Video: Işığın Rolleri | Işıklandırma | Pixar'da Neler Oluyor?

Önceki dersimizde ışık ve gölge kalitesine dair fikir edilmiş, yoğunluk, yumuşaklık ve renk faktörlerinin görüntü üzerindeki etkilerini gözlemlemişti.
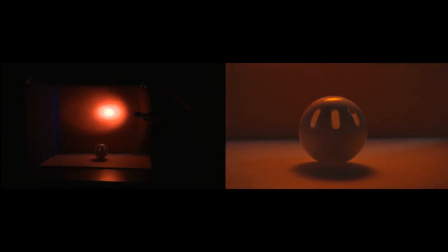(0:11)
Bu dersimizde ise sahne çekimlerinde ışığın üstlendiği bir takım rollerden söz edeceğiz. Fotoğrafçılık ve film yapımcılığında ışıkları işlevleriyle tanımlar, ışıkla ilgili terimleri de buna göre kullanırız. Bu terimler her iki alanda da ortak olduğundan öğrenmekte fayda var.
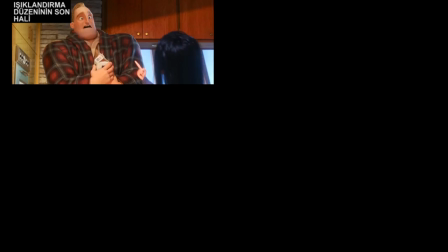(0:27)
Işığın farklı biçimlerdeki kullanımını görmek adına isterseniz şu tek karede rol oynayan her bir ışığı tek tek ele alalım.
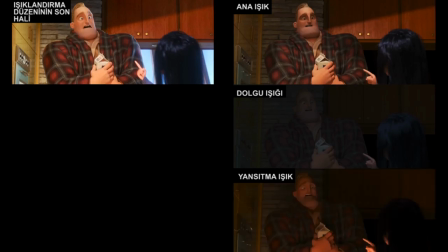(0:34)
Ana ışık, dolgu ışığı, yansıtma ışık, arka ışık ya da bordür ışığı ve teyat ışık.
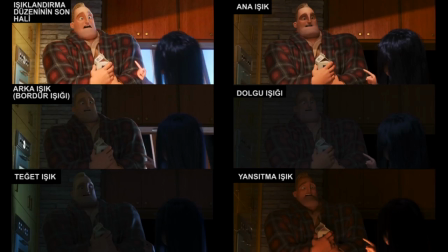(0:41)
O halde bunun haricindeki bütün ışıkları kapatalım. Evet, işte bu ana ışığımız.
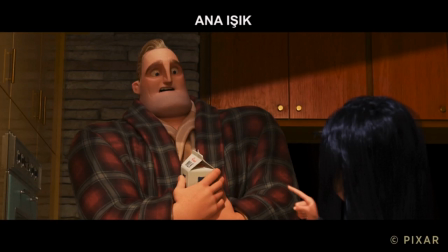(0:46)
Sahneyi şekillendiren bir numaralı ışık, yani sahneye bir derinlik katıyor. Hadi bunu ışık kutumuzda deneyelim.
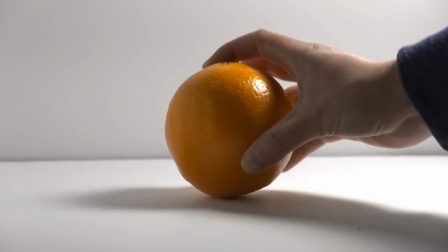(0:52)
Ama önce şu beyaz topu oradan alıp yerine bir portakal koyalım. Ve işte, tipik bir ana ışık pozisyonu.
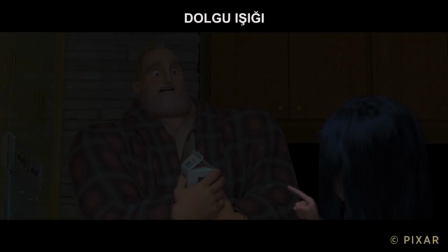(1:03)
Şimdi de sahnemize dönüp bir diğer ışığı yakalayın. Dolgu ışığını. Evet, sadece dolgu ışığı açıkken sahnemiz böyle görünüyor. Bu ışığın temel işlevi gölgede kalan yerleri aydınlatmak ve kontrastı azaltmak. Aslında havanın aydınlığından gelen ışık dolgu ışığına güzel bir örnek.
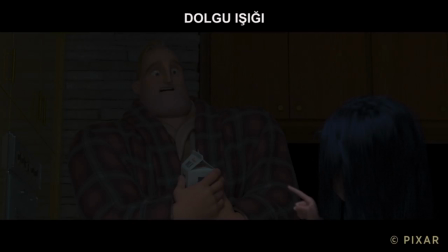(1:21)
Dolgu ışığı genelde daha yumuşak bir ışıktır. ve ana ışık gibi öyle sert hatlar ya da gölgeler oluşturmaz.
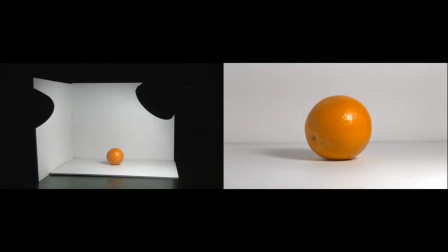(1:28)
Şimdi bunu ışık kutumuzda deneyelim. Ana ışığa bir de dolga ışığını ilave ettiğimizde portakalımız işte böyle görünüyor.
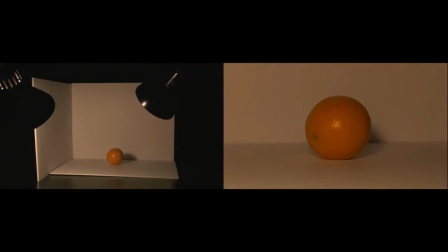(1:36)
Yalnızca dolga ışığı açıkken de böyle. Evet, tekrar sanal örneğimize dönüyor ve yeni bir ışığı devreye sokuyoruz.
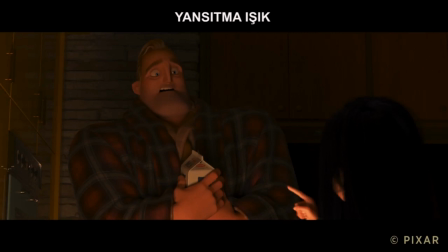(1:45)
Bu seferki yansıtma ışık. Adından da anlaşılacağı gibi bu yüzeylerden yansıyarak gelen bir ışık. Doğal şartlarda bir duvardan, bir masadan, zeminden ya da hatta bir gömlekten yansıyan ışığı bu kategoride değerlendirebiliriz.
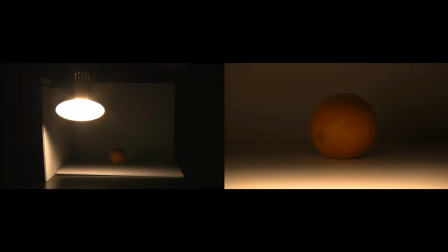(2:00)
Bir sahnede ışık kendiliğinden oradan oraya yansıdığı için bazen bunu kontrol altına almak ve süceği daha fazla yansıyan ışığa maruz bırakmak isteriz.
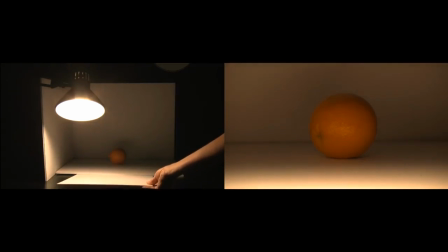(2:10)
Bunun için yansıtıcı özellikte beyaz bir yüzeyi sette kadrajın dışında kalacak şekilde konumlandırıyoruz.
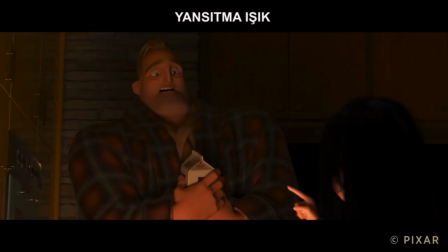(2:17)
İşte böyle. Gelelim arka ışığı ya da diğer adıyla bordür ışığını.
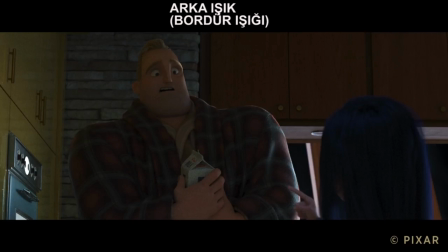(2:23)
Arka ışığı sücenin kenar hatlarını daha belirgin hale getirmek ve onu arka plandan soyutlamak için kullanıyoruz. Bunu da ışık kaynağını sücenin arkasında tutarak yapıyoruz. Mesela burada portakalın kenar hatlarını vurgulamak için ışığı şöyle tutabiliriz.
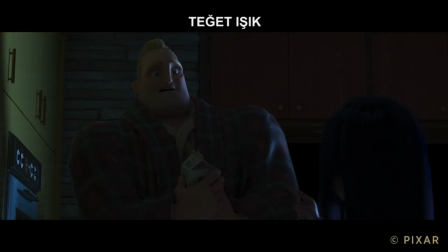(2:41)
Son olarak T-Yet ışıktan söz edeyim. Örnek karemizde şu anda sadece T-Yet ışık açık. Arka ışık gibi teyat ışık da süceyi arka plandan ayırmaya yardımcı oluyor. Fakat karakterin arkasında biraz daha yan tarafa doğru konumlandırılan bu ışık çerçeve
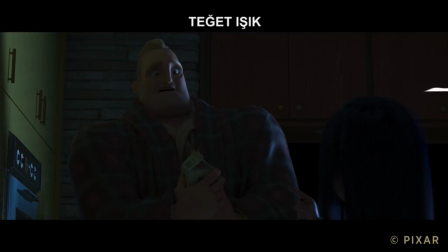(2:58)
hatlarını belirginleştirmekten çok süce üzerinde artı bir şekillendirme etkisi oluşturuyor.
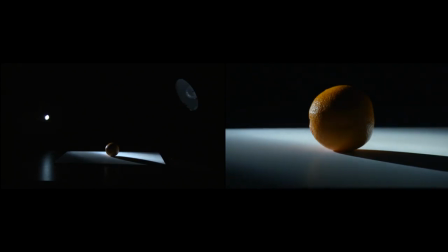(3:03)
Portakal üzerinde teyat ışık etkisi yaratmak için ışık kaynağımızı şu şekilde biraz yana doğru tutabiliriz. Her zaman olmasa da teyat ışık set ortamında bazen doğal bir kaynaktan sağlanır. Mesela bir pencereden ya da sücenin arkasında kalan güneşten. Evet, ışığın temel rollerine dair göreceklerimiz şimdilik bu kadar.
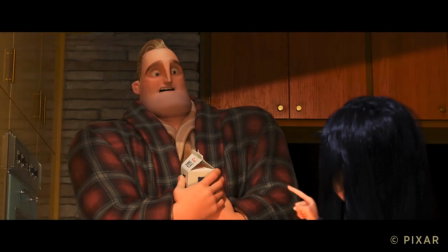(3:24)
Hadi şu ışıkları tek tek yakalım. Ana ışık, dolgu ışığı, yansıtma ışık, arka ışık ve teyat ışık. Bir sonraki alıştırmamızda tüm bu temel bilgileri kullanarak bir şey yapmayı deneyeceğiz.
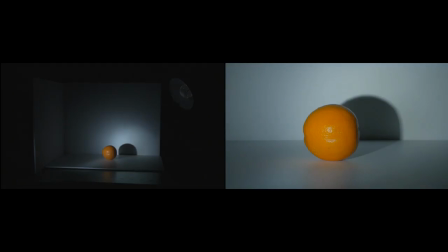(3:36)
Bir portakala ışıklandırmayı. İyi şanslar.